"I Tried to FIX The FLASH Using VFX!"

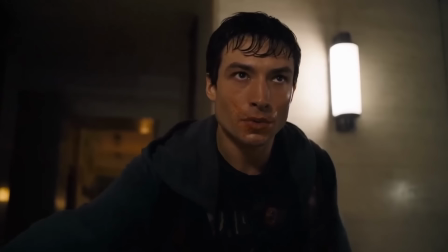0:00 I think it's fair to say that The Flash has its fair share of issues, but one of the biggest ones is for a movie all about a guy whose whole thing is running, he runs like he's still trying to figure out what his limbs do.
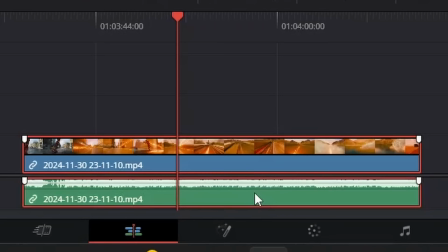0:11 I want to focus on this scene in particular, where the Flash runs from Central City to Gotham all in one shot. It's actually a really cool scene, but I just can't enjoy it to its fullest because I'm distracted by this goofy running. So I'm going to try to use my VFX skills to make the Flash run like a normal human. So first, I took this shot from the movie and cut it down in DaVinci Resolve so that it would be a bit more manageable.
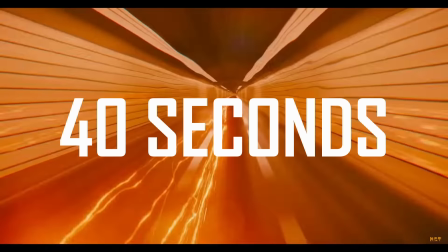0:31 So instead of having to replace 40 seconds worth of running, I just have to replace like 7.
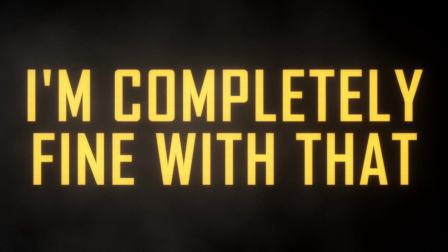0:35 Now obviously I'd love to fix the whole movie, but I've got finals next week and literally no sense of time management, so I have to get this done in a week. Kinda like the VFX artist for the actual movie. So first I needed a 3D model of the Flash. After looking around on Google, I found this really nice model from CVRX Earth on Sketchfab,
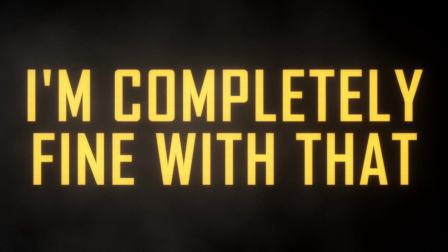0:51 thank you for your services. It is not 100% accurate to the movie since it uses the mask from his Justice League suit,
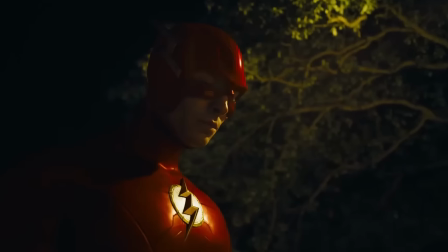0:56 but I'm completely fine with that because the mask is the worst part of the movie suit. Like, I'm not a costume designer or anything, but it just frames his face in a really unflattering way.
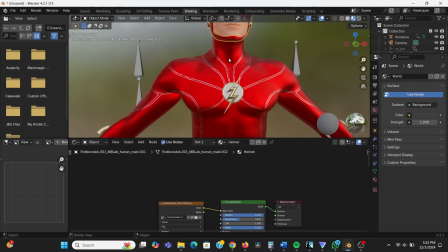1:03 He looks weird. Anywho, the model itself was really nice, but the materials did take a little bit of TLC to get looking good. So I started by downloading a leather texture and applying that to the suit. I got the texture from ProductionCrate.com.
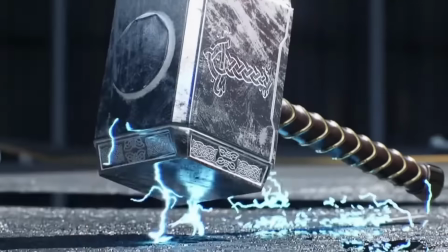1:14 They have a lot of VFX assets and 3D models you can download, but did you also know that they have materials?
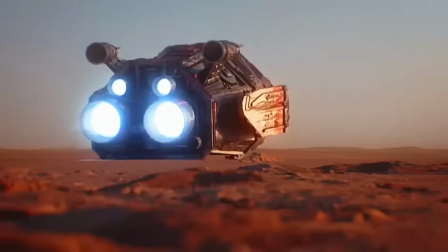1:19 Now most of them are listed as pro only, but if you're on the free plan like I am, you can actually download a 1K version of them.
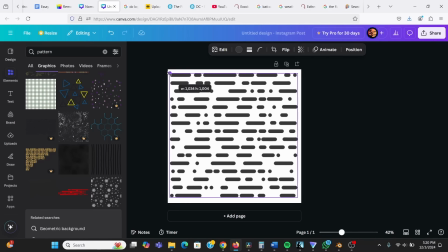1:25 They aren't sponsoring this video, I just think they're really cool. Then I found this line pattern on Canva to replicate the kind of maze pattern he has going on a suit.
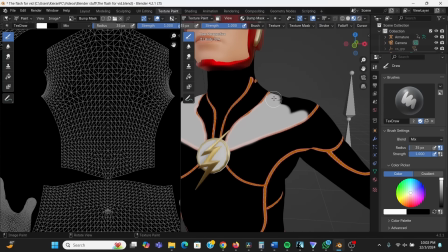1:31 So I used texture painting to isolate where I wanted that to show up on the suit, then used that to drive some bump on the suit.
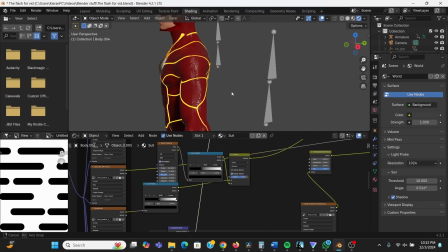1:37 I played around a bit with adding the glowing lines he has in the movie, but ultimately decided that it looked better without them.
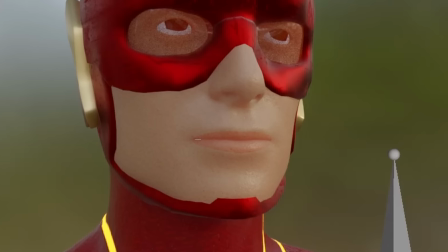1:41 Now at this point the suit was looking pretty good, but I wasn't happy with the face. It was looking kinda waxy.
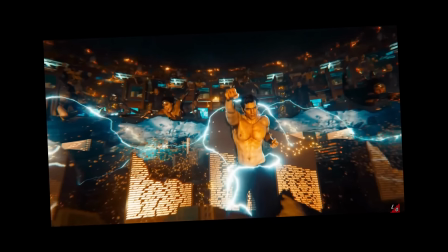1:46 Kinda like the faces in the actual movie. Okay, I'm done taking shots of the movie. I can't promise that.
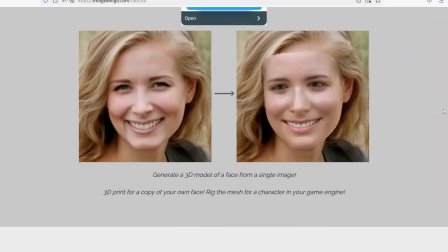1:51 I thought it would be a cool detail if I added Ezra Miller's actual face to it.
It's my face. So my face.
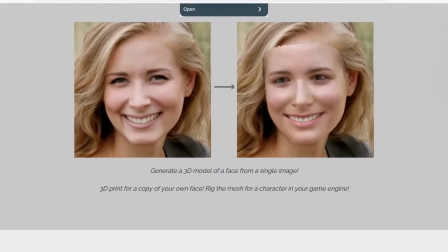1:57 Now if you saw my MODOK video, you know that there's a website that lets you take a picture of a face and turn that into a 3D model. Then I can project that image back onto the model as the texture. Now ideally for this method, you want to find a picture where they're looking straight at the camera and with very neutral lighting.
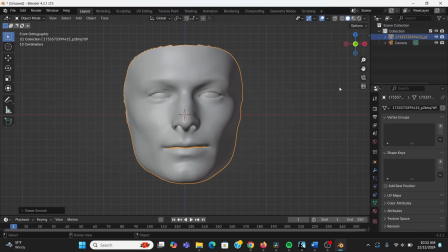2:12 Yeah, that'll work. To do this, you just want to look at your face through the front view, then press Ctrl-Alt Numpad 0 to set that as the camera view.
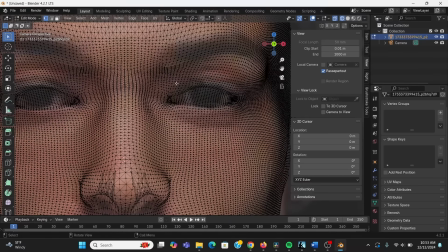2:19 Then add your picture as the background image in the camera. In edit mode, you can use proportional editing to make sure everything fits.
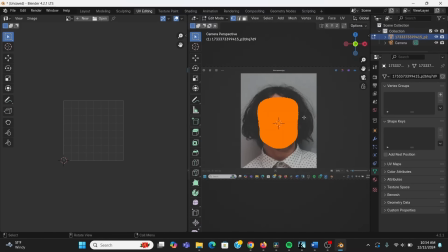2:24 Then in the UV tab, select everything from the camera's view, right-click and hit Project from View.
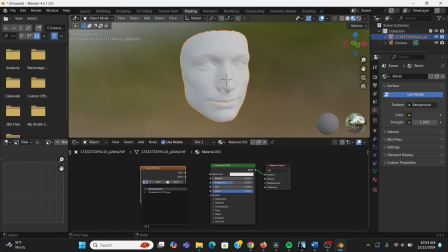2:29 Now you can give that a material and plug your image into the color.
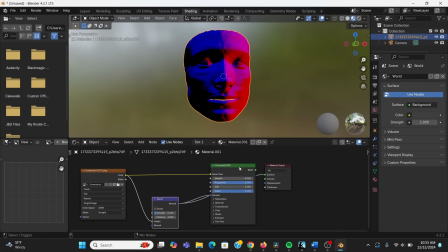2:32 You can make it look better by bringing down the roughness, maybe use your image to add some bump for some added detail, then give it some subsurface scattering.
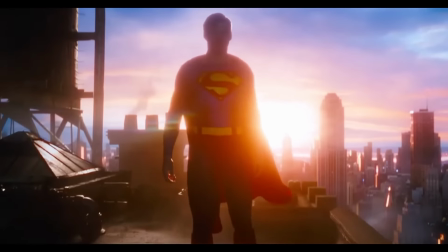2:38 This obviously won't hold up on close-ups, but it works surprisingly well for more out-of-focus stuff. Also, I can't prove this, but I'm like 70% sure this is what they did for those awful CGI cameos.
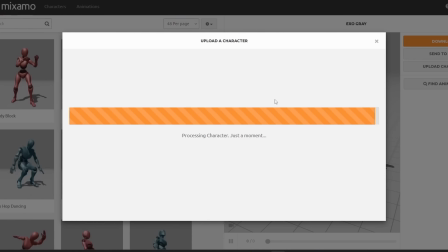2:47 Who thought those were a good idea? So now I needed to make him move. I exported everything as an FBX and threw that into Mixamo to rig it and get some animation.
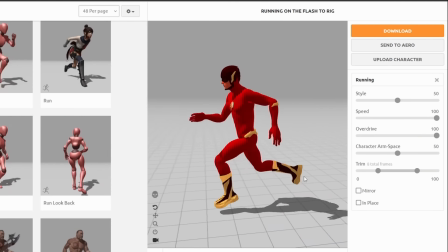2:54 I found this running animation and brought up the speed and the overdrive to make him go fast. So I exported my rig and the animation as an FBX and brought that into my scene.
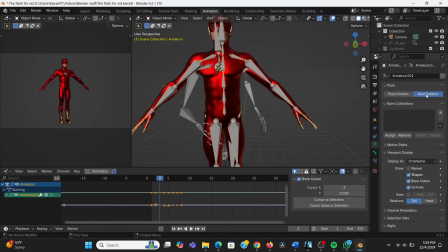3:02 I applied the animation to my rig, but the arms were clipping into himself. After fiddling around a bit, I figured out it was because his rest position was in an A pose instead of a T pose.
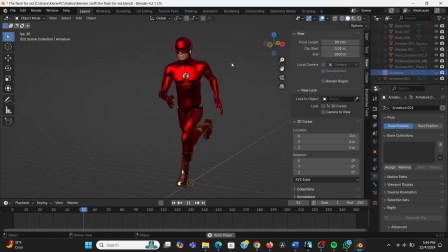3:11 It took like 50 Google searches, but I eventually fixed it and now he was running. Next I started working on matching the camera from the original shot.
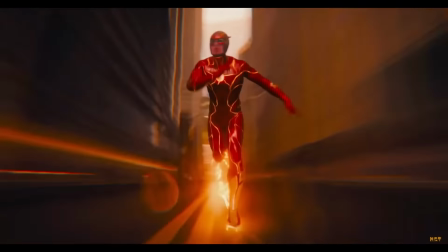3:16 Now obviously getting a good camera track on this shot would be basically impossible, so I just had to eyeball it. Thankfully, the camera movement wasn't too complicated, just a smooth rotation around the Flash. To replicate this, I added an empty right where the Flash was and then parented my camera to that.
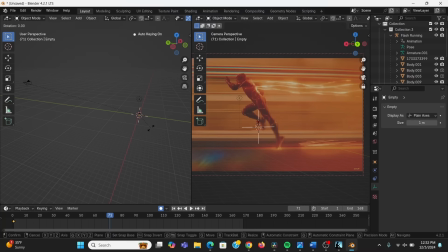3:30 Then I went through the shot and keyframed the rotation of that empty, making sure everything matched the original.
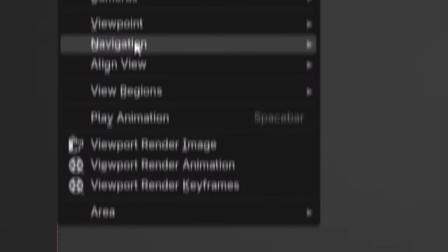3:36 Something that really helped at this step was viewport renders. If you go to View and Render Viewport Animations, you can get a render of just your scene without textures or lighting.
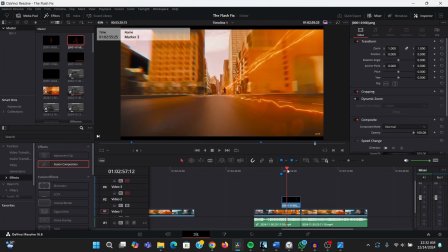3:44 This can be a huge help for nailing down animations, since it basically takes no time to render and I can overlay it on top of the original in DaVinci just to make sure everything's lining up.
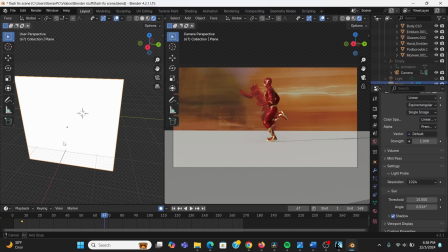3:52 I lit my scene using an HDRI I got for free from HDRI Haven. To make it look like buildings were blocking the light, I added a plane and moved it just off camera.
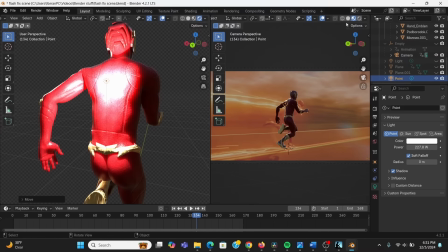4:00 Then I keyframed that to move on and off, casting a shadow on the Flash. I also added a light behind him to act as the light that's being cast by the lightning behind him. Now at this point I was ready to hit render.